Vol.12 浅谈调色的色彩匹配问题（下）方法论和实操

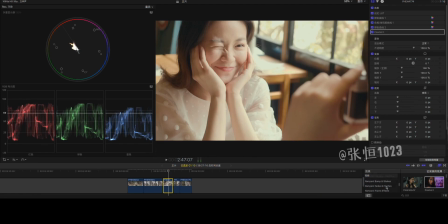[16:07]
然后再调整一下增加一个增加一个光效吧
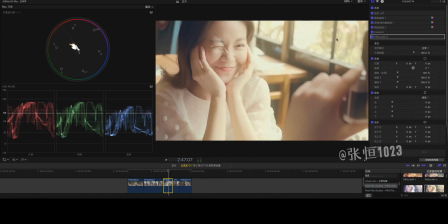[16:16]
增加一个光效这光效加上去有点太痕迹感太强了我们就把它调整一下先调整一下暗部的颜色暗部它原本是有点比较明显的蓝色吧
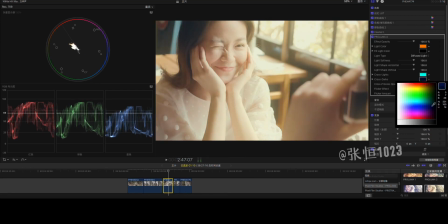[16:32]
我不喜欢这么明显所以我会把暗部蓝色调到比较暗更暗一些再调整一下光的柔和程度调40
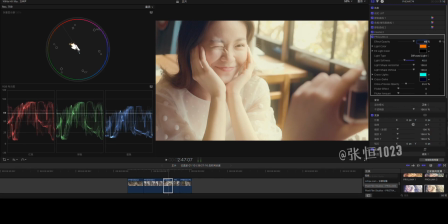[16:45]
然后再调一下硬度调到40%左右这样子就会比较自然那要更自然一点呢就是要加一个形状遮罩
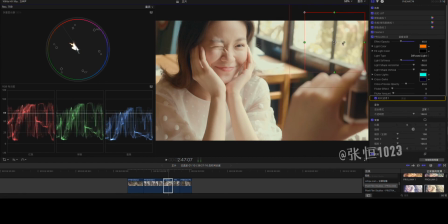[16:58]
把形状遮罩移到光来的方向然后再增加一定的画质这样就会比较自然一些比较真实一些
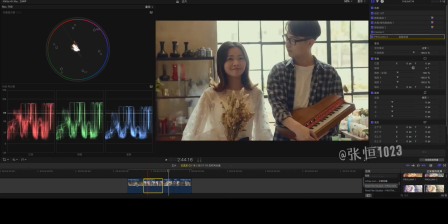[17:17]
然后呢我们直接复制把这两个磨皮还有光效的插件给它复制到其他四个图层其他四个画面
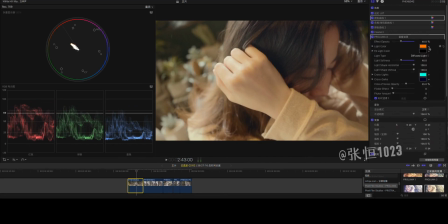[17:30]
我们再对它进行
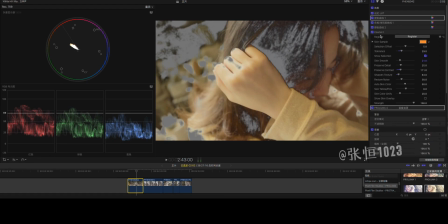[17:33]
精细化调整像这个画面的磨皮插件我们调整一下它的语画质
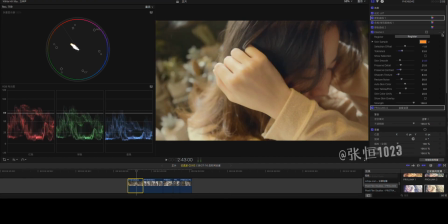[17:45]
没问题然后再调整一下这个光效插件的位置需要跟光进来的方向是一致的
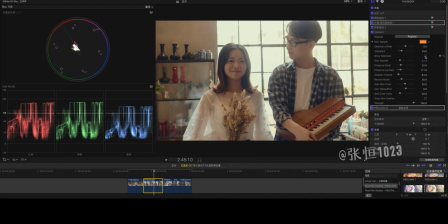[17:58]
这个画面也是一样先看一下皮肤的插件这个有点夸张我们给它调整一下
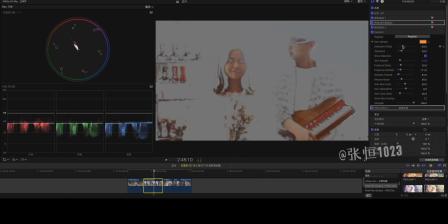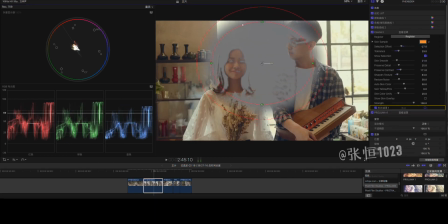[18:13]
加个遮罩让它指对肤色这个范围内的肤色起作用
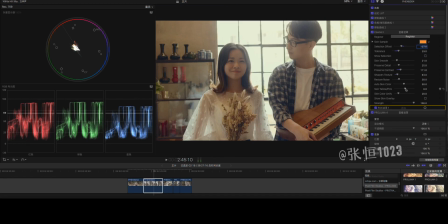[18:29]
然后再调整一下肤色的色片降低一下磨皮的效果然后我们再调整一下光效插件的位置
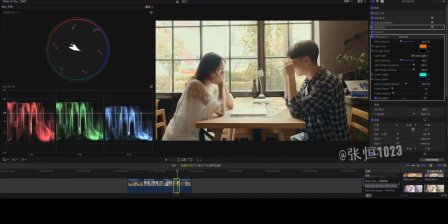[18:48]
然后第四个画面也是一样插看一下有没有问题然后再处理一下光效插件的位置
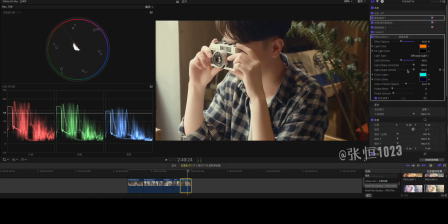[19:04]
在这个位置然后这个画面我一眼就看到这个男生的肤色太偏红了所以我把这个偏向给它调回来一点到负一然后再把这个光效插件
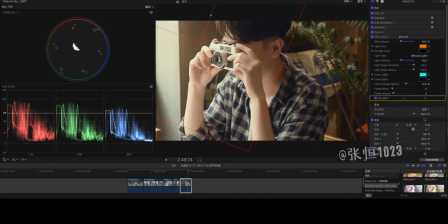[19:24]
位置调整一下
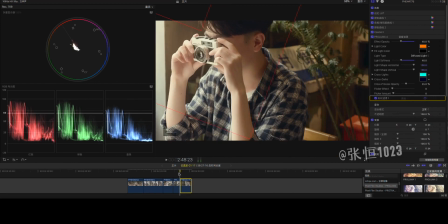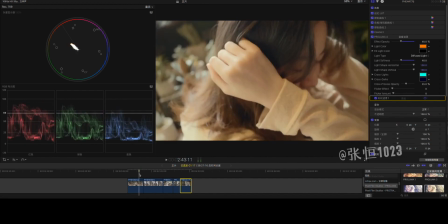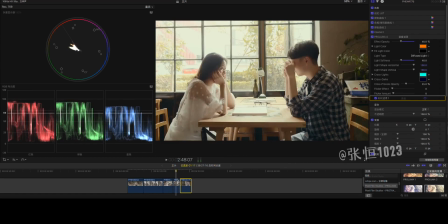[19:36]
这样差不多了如果你还想再进一步调整的话也可以对画面具体位置的光影做调整像这个画面我会对我们先添加一个颜色板我会对这个中间调的宝盒和中间的包裹
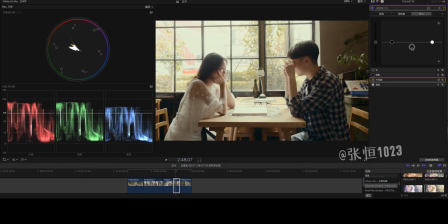[19:56]
给它降下来然后再添加遮罩